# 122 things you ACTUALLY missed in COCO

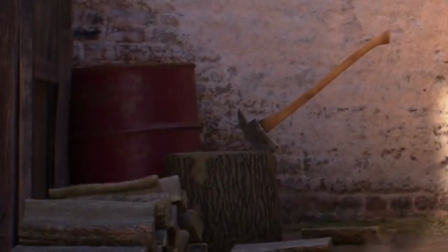249s
You can see an axe and a stump here beside a red barrel or a red drum.
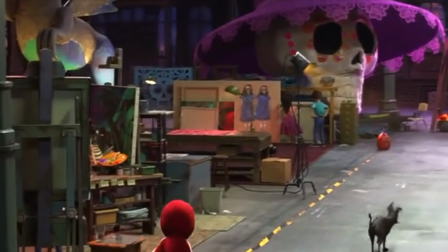254s
A third Shining reference is hidden later in the film, where you can see the creepy twins from the movie in De La Cruz's rehearsal hall.
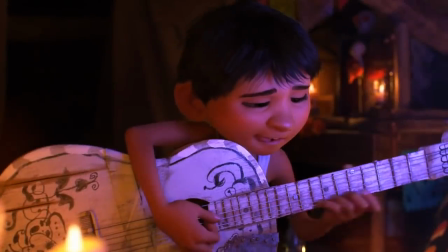261s
24. Miguel's guitar isn't just beat up, it's homemade with supplies Miguel took from the Zapateria.
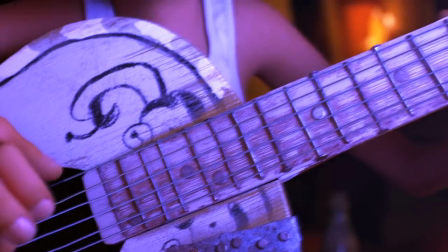267s
It's held together by shoe leather and it has nails for frets. 25.
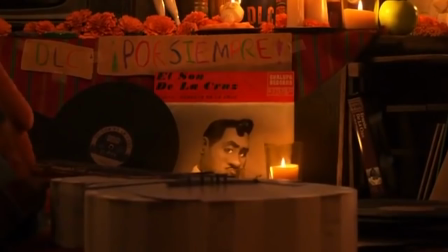272s
Here's a partial list of De La Cruz merch on Miguel's ofrenda. Album covers, news article clippings, papel picado, signs both professional and homemade,
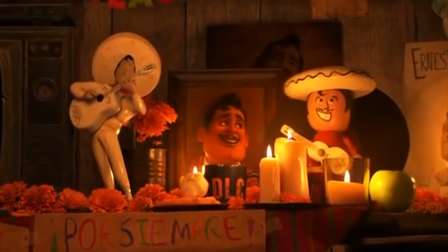281s
an academic book, photos, a hand-drawn picture, posters,
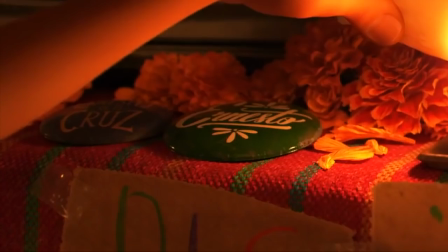285s
figurines, wooden, ceramic, and bobblehead, a coffee mug, buttons, collectible cards, soda bottles, and of course the homemade videotape.
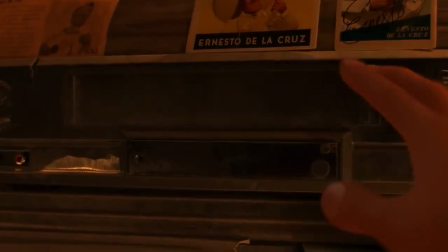292s
26.
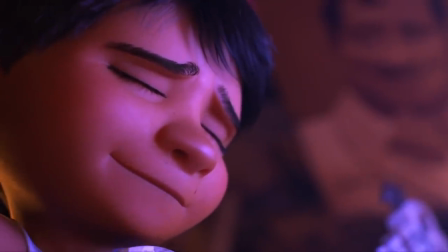294s
According to the director's commentary, the De La Cruz poster was placed in this shot to make it feel like De La Cruz was watching over him like a guardian angel, at least from Miguel's point of view.
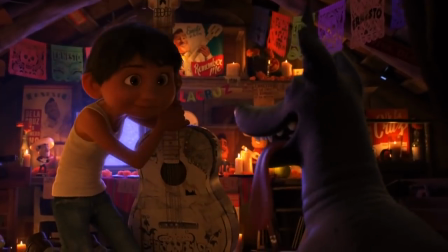304s
27.
I'm gonna play in Mariachi Plaza if it kills me.
More foreshadowing about Miguel's future curse.
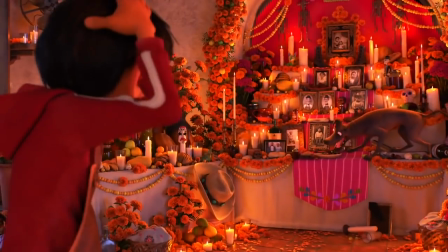310s
28. Dante eating mole off the ofrenda was inspired by a real basset hound the directors met in Oaxaca.
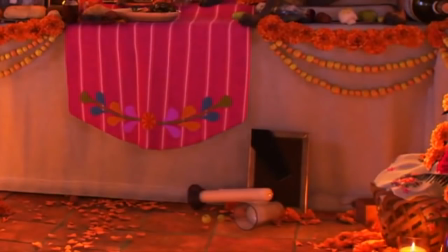317s
29. The ofrenda already has a frame on the floor before Dante starts inhaling the mole.
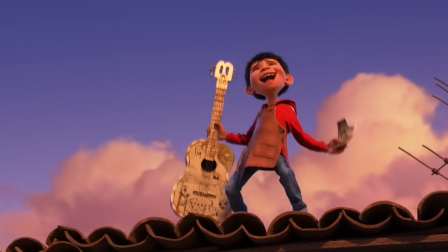322s
Sucks to be that person. 30. When Miguel says he's going to be a musician, he throws off his leather apron to symbolize his rejection of being a shoemaker.
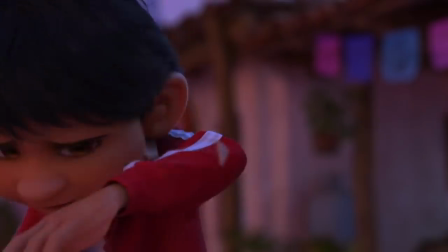331s
31. Abuelita Elena didn't just destroy Miguel's guitar, she made the sign of the cross.
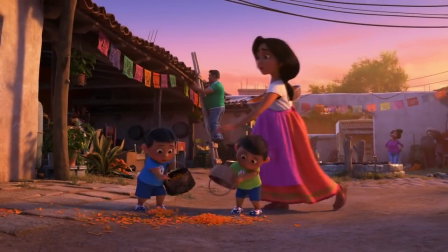337s
She sent its spirit to the afterlife. 32. Even more foreshadowing as to where Miguel's going when he runs away.
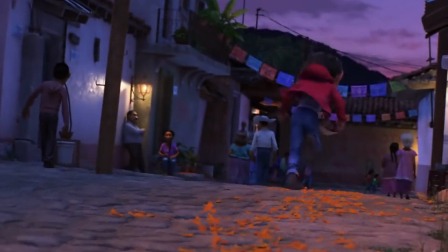344s
He's following the Cempasúchil path that's supposed to guide his ancestors from the land of the dead. 33.
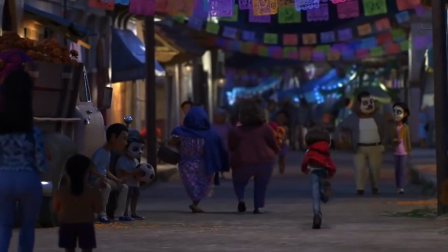350s
Similarly, the land of the living is, except in this scene, portrayed in the daytime, while it's always night in the land of the dead for the duration of the film.
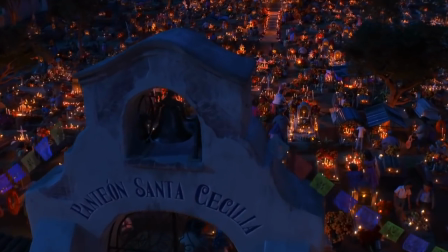357s
It's fitting that as Miguel runs to the cemetery and enters the land of the dead, it's dusk. 34.
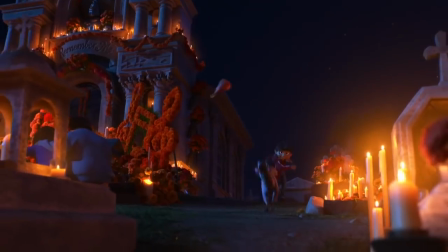363s
Whenever Miguel tries to ignore Dante, his spirit guide, it's automatically a bad decision, even if he doesn't realize it till later.
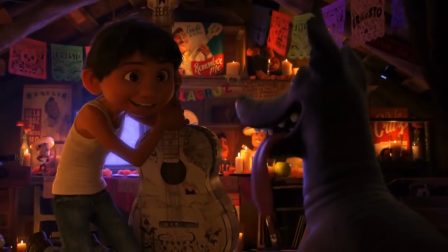370s
35. Conversely, anytime Miguel follows De La Cruz's advice to seize his moment, he winds up making a mistake.
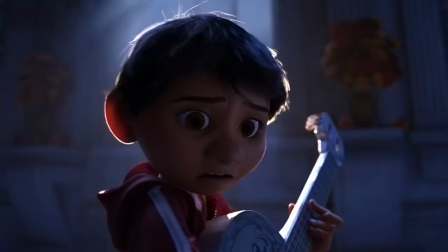378s
36. The man saying, "The guitar, it's gone," is co-director Adrian Molina.
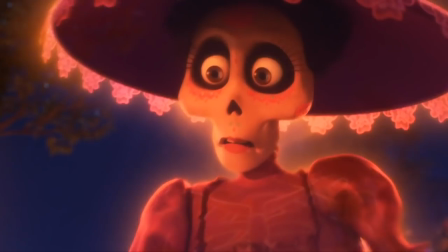384s
37. When in the land of the living, the skeletons are glowing through their clothes, you can see faint outlines of their bones.
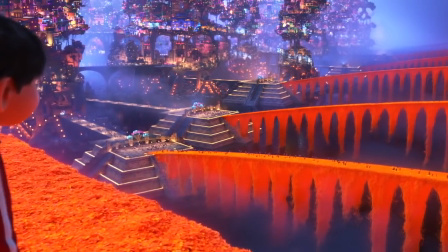391s
38. See the other Cempasúchil bridges? They lead to the land of the dead from other cemeteries.
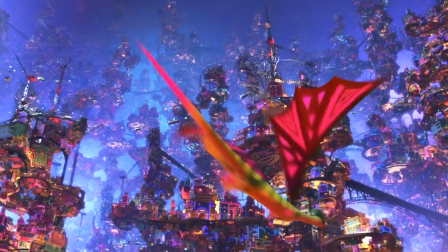397s
39.
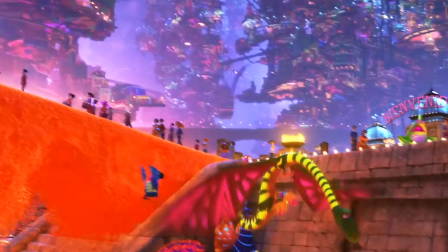398s
The architecture of the land of the dead was meticulously laid out so that old Mesoamerican buildings can be seen at the bottom, with newer, more modern architecture being built on top.
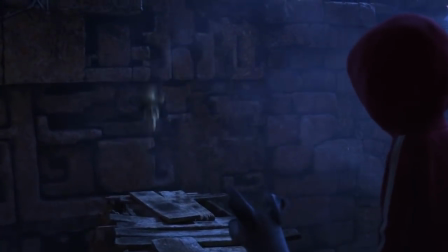407s
There's not much concern for safety regulations either, since the inhabitants are all already dead.
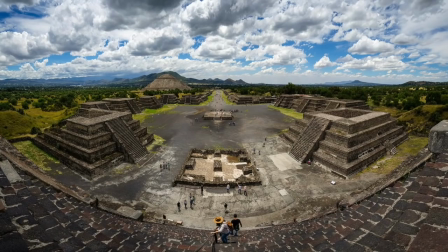412s
40. The reception areas for the returning dead are all shaped like Aztec-style pyramids, like those in Teotihuacan.
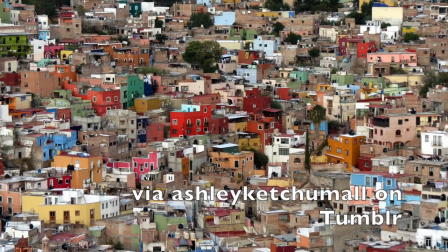419s
41. The land of the dead is partially based on the colorful architecture in the Mexican city of Guanajuato.
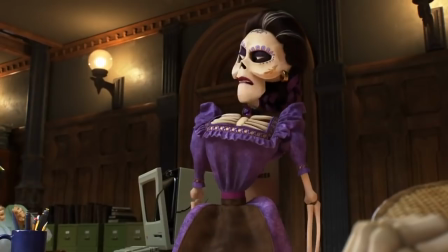425s
42. A costuming detail, the dead Rivera family members wear leather aprons to remind us of their role as shoemakers.
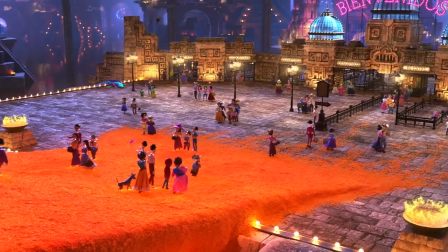433s
43.
Watch your step. They make caquitas everywhere.
If you don't speak Spanish, you might have missed the film's one poop joke.
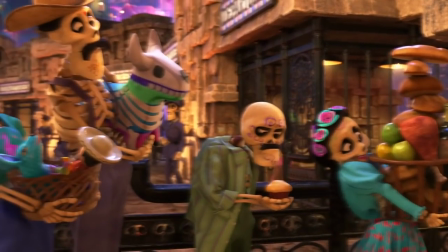440s
44. This guy is grumpy because all he got for an offering was a single lousy muffin.
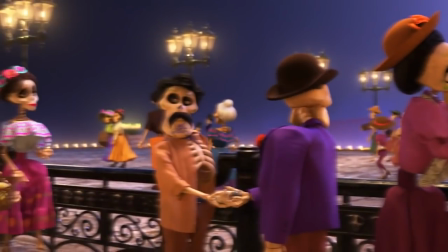446s
45. Meanwhile, look at these two guys who seem to be making a trade for something illicit in a bottle.
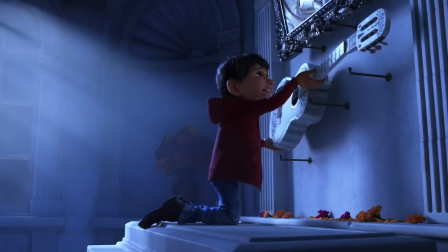453s
46.
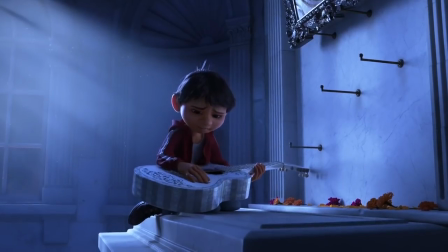454s
The original plot had Miguel bringing the guitar with him to the land of the dead, needing to return it to its rightful owner and have that person strum it in order to break the curse.
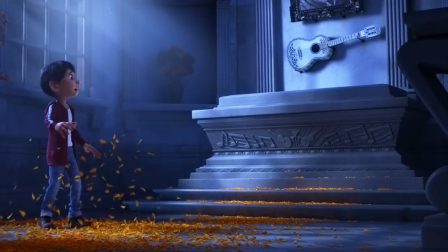463s
47. The guitar isn't where Miguel left it. Why? Oh, because the cemetery worker put it back.
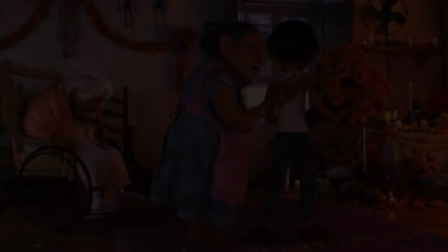470s
48.
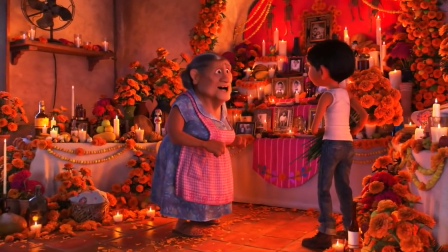471s
Because some people prefer to call the holiday Dia de los Muertos, while others know it as Dia de Muertos, the movie included both versions depending on who's talking.
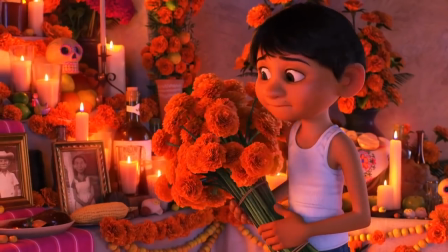480s
Miguel, his abuela, and the clerk used Dia de los Muertos. A couple background characters and Hector used Dia de Muertos.
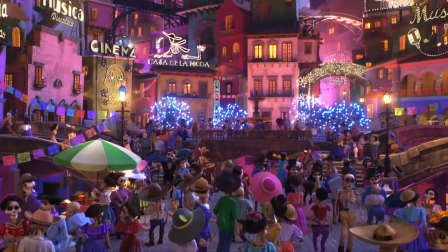488s
49. There are no living plants in the land of the dead, just metal ones.
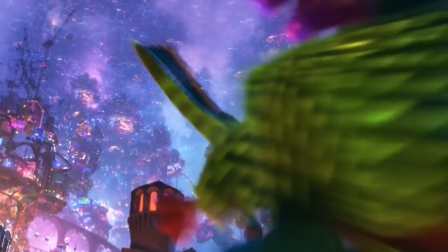493s
50.